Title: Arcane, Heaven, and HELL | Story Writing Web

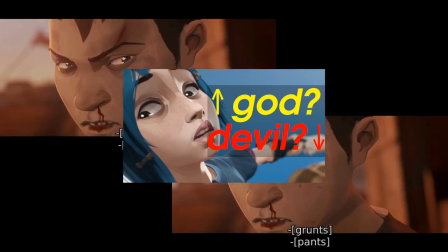[16:31]
Live by the sword, die by the sword. Who pulled the blade?
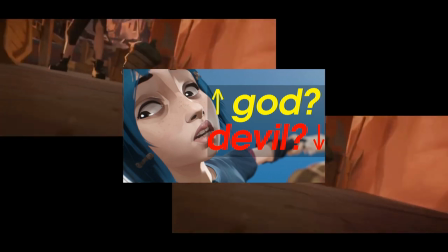[16:35]
We shift over to Powder, who made three more mistakes in quick succession.
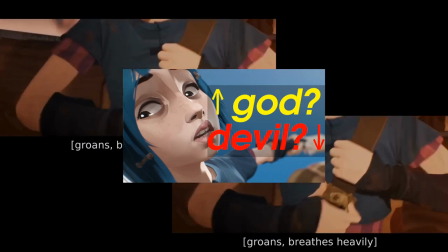[16:41]
She alerted the thugs to where she was, her makeshift bomb didn't work, and to escape, she sacrificed the treasure into the water.
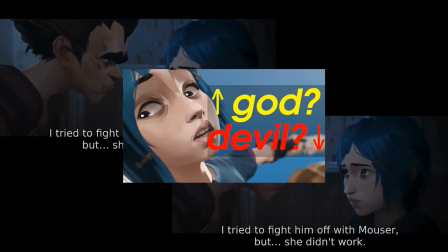[16:50] I'm sorry. I tried to fight him off with Mauser, but she didn't work.
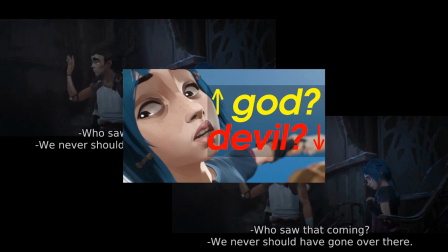[16:55] I tried to fight him off with Mauser, but she didn't work.
Pay attention to how Powder addressed her failed gadget.
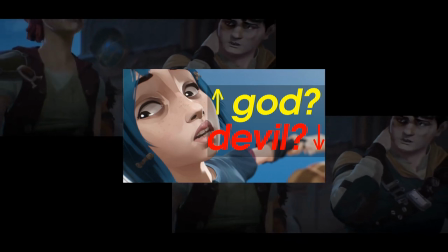[17:03]
She didn't call it an it. She called it a she.
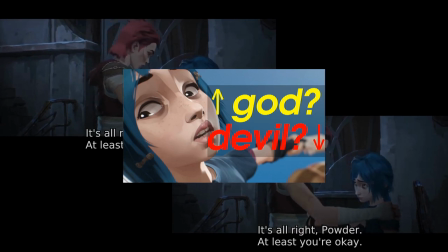[17:08]
Children speak to their toys as if they're real, and I'm always impressed when this is reflected in the writing.
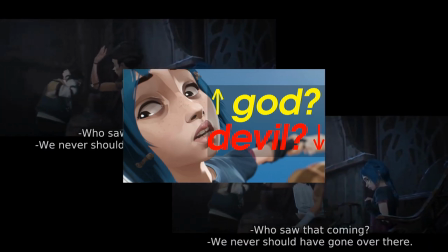[17:16]
Who saw that coming? asked Milo sarcastically. We never should have gone over there, lamented Clagger.
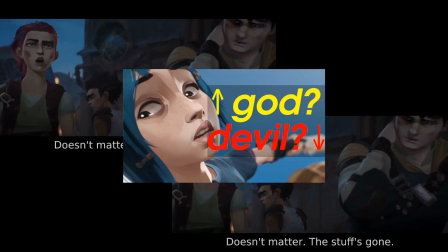[17:23]
Doesn't matter. The stuff's gone, said Vi. I really love Vi's expression here.
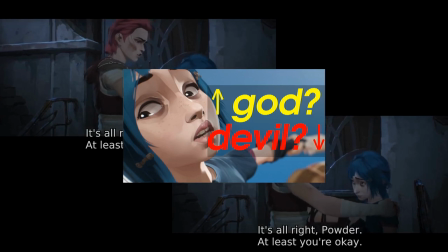[17:29]
Her dialogue was interrupted by a huge sigh used to release her disappointment without chastising her sister too harshly. Powder's hands were folded together and held close to her heart, quietly supplicating for mercy.
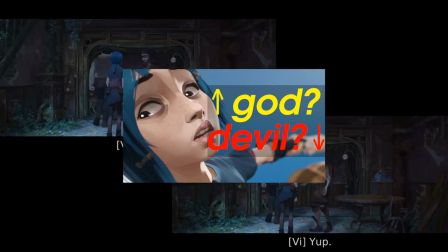[17:45] At least you're okay.
In one final descent, the kids took an elevator down to the Undercity.
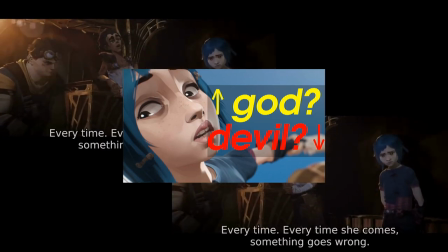[17:52]
On this descent, we have the most obvious foreshadowing speech from Milo,
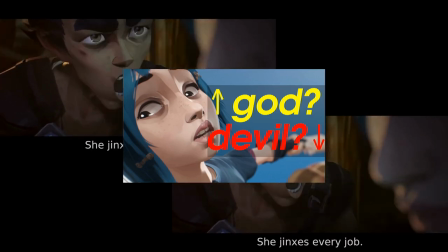[17:57]
complaining about how Powder's mere presence jinxed every mission.
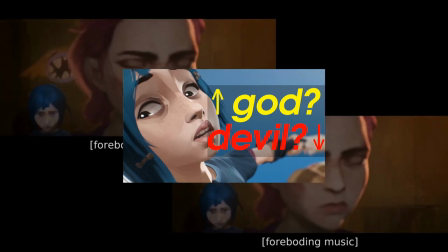[18:02]
We pick back up inside a bar that pumped the lifeblood liquor into the underground.
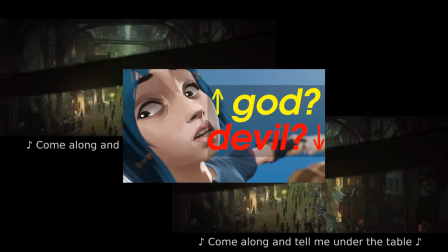[18:08]
The last drop. A fun technique I see here and in many other fantasy or science
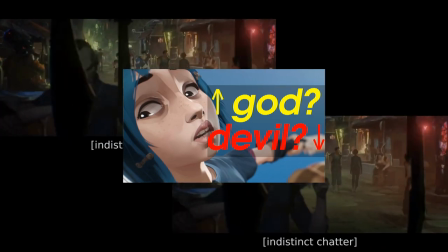[18:15]
fiction settings is the intermingling of legible script with illegible script.
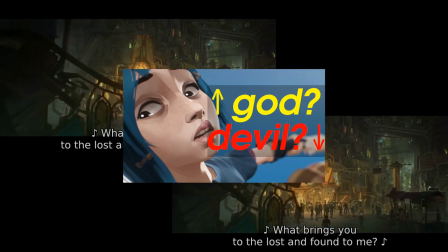[18:20]
This is done to maintain a sense of otherworldliness without drifting too far into the unintelligible, like how everyone seems to speak English in every fictional world. It would be cool to have something as far away from earth as possible, but the foundation of every story is communication.
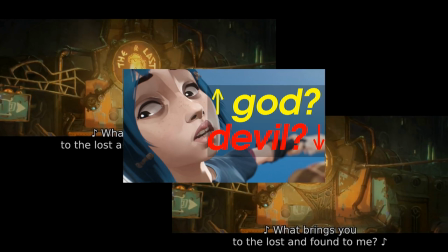[18:40]
Some concessions must be made.
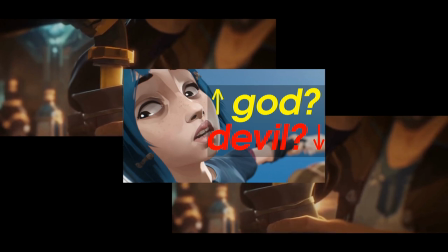[18:42]
Speaking of concessions, the first frame is strong Vander cheerily serving a drink to a wimpy merchant.
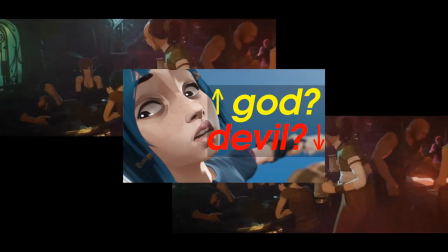[18:50]
The merchant was concluding business with two outsiders who were trying to shaft him on a deal.
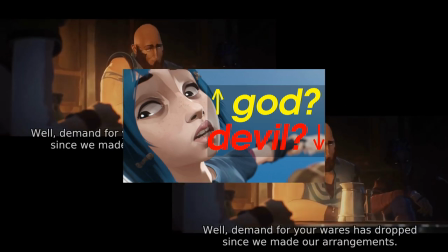[18:56]
After receiving threats from the outsiders, Vander stepped in to protect his insider, no matter how weak he may be.
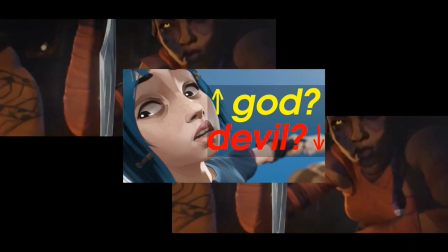[19:03]
This establishes the reformed character of Vander,
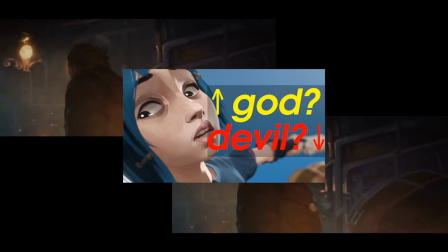[19:08]
his position as the one in charge, and a tension of two opposites.
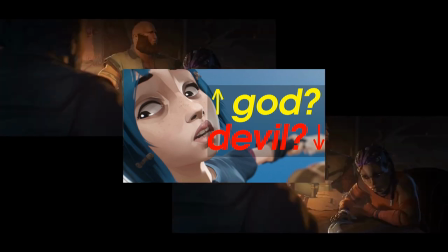[19:13]
The first opposite is insider and outsider, the second is young and old,
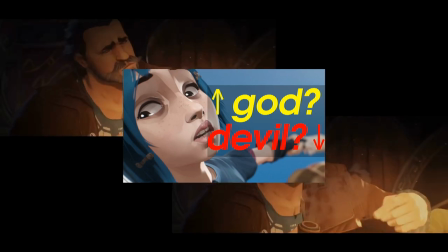[19:19]
signified by the woman's disappointment with how old Vander was and her inability to handle the strength of his pipe.
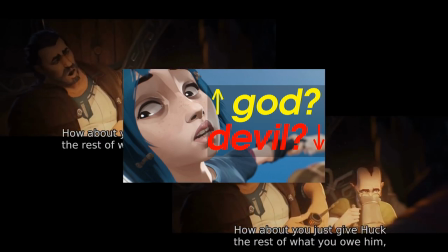[19:27]
This is a direct connection to the thug boy from earlier who coughed on a pipe too strong for him.
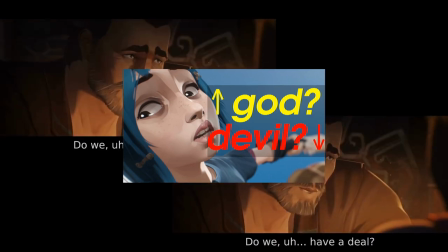[19:33]
The young were trying to take their seat of power, but they weren't ready yet.
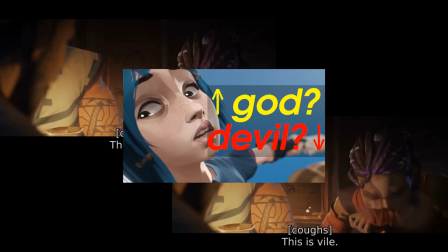[19:38]
And yes, I know she referenced him as a hound, which connects to Warwick and blah blah.
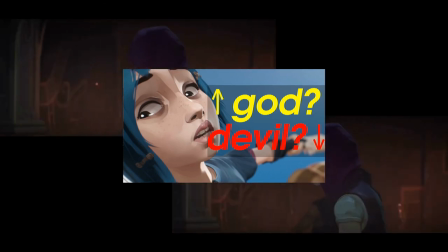[19:44]
The beaten band of bandits made their quiet entry into the bar,
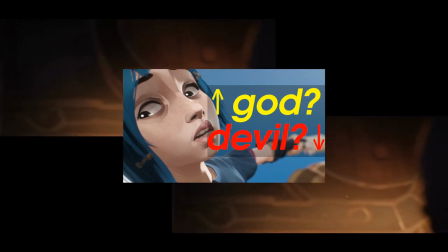[19:48]
trying their best to avoid any unwanted attention, especially from Vander.
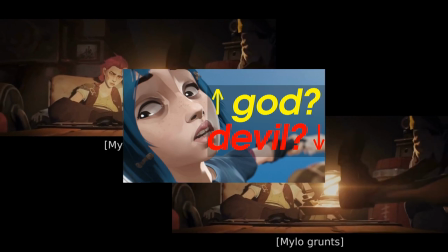[19:54]
After the group took a seat,
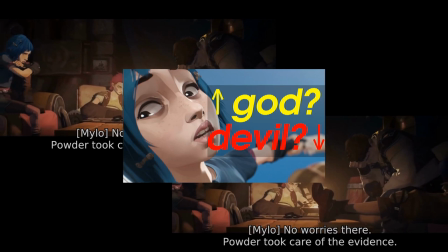[19:56]
Powder felt compelled to defend herself from milo's accusations i tried okay you don't get it you're older you're bigger
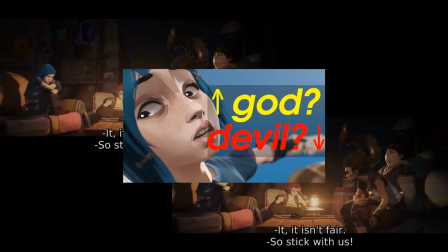[20:04]
i tried okay you don't get it you're older you're bigger two more opposites
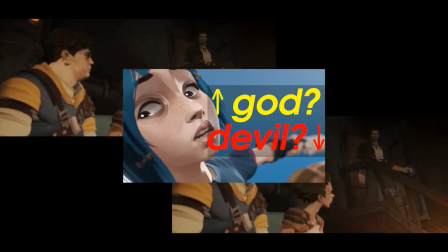[20:11]
vander walked into the scene and began the conversation casually as he did moments earlier
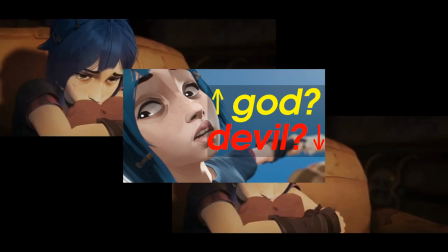[20:17]
during the merchant dispute
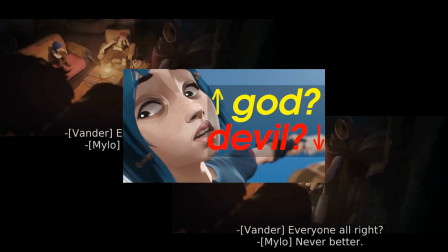[20:20]
everyone all right he directed his chastisement primarily towards vi because she was the leader of the other three.
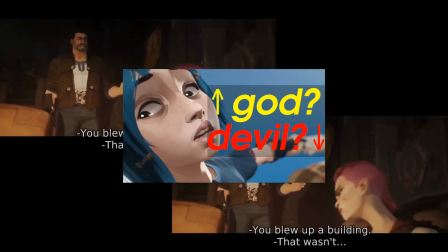[20:29]
Everyone looked away and covered their face. Where did you even get this tip? asked Vander.
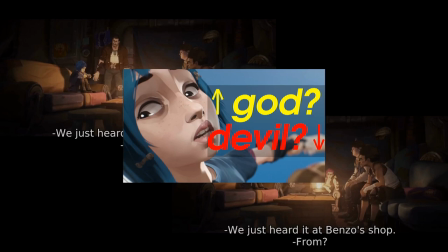[20:34] Just heard it at Benzo's shop. From? Little man.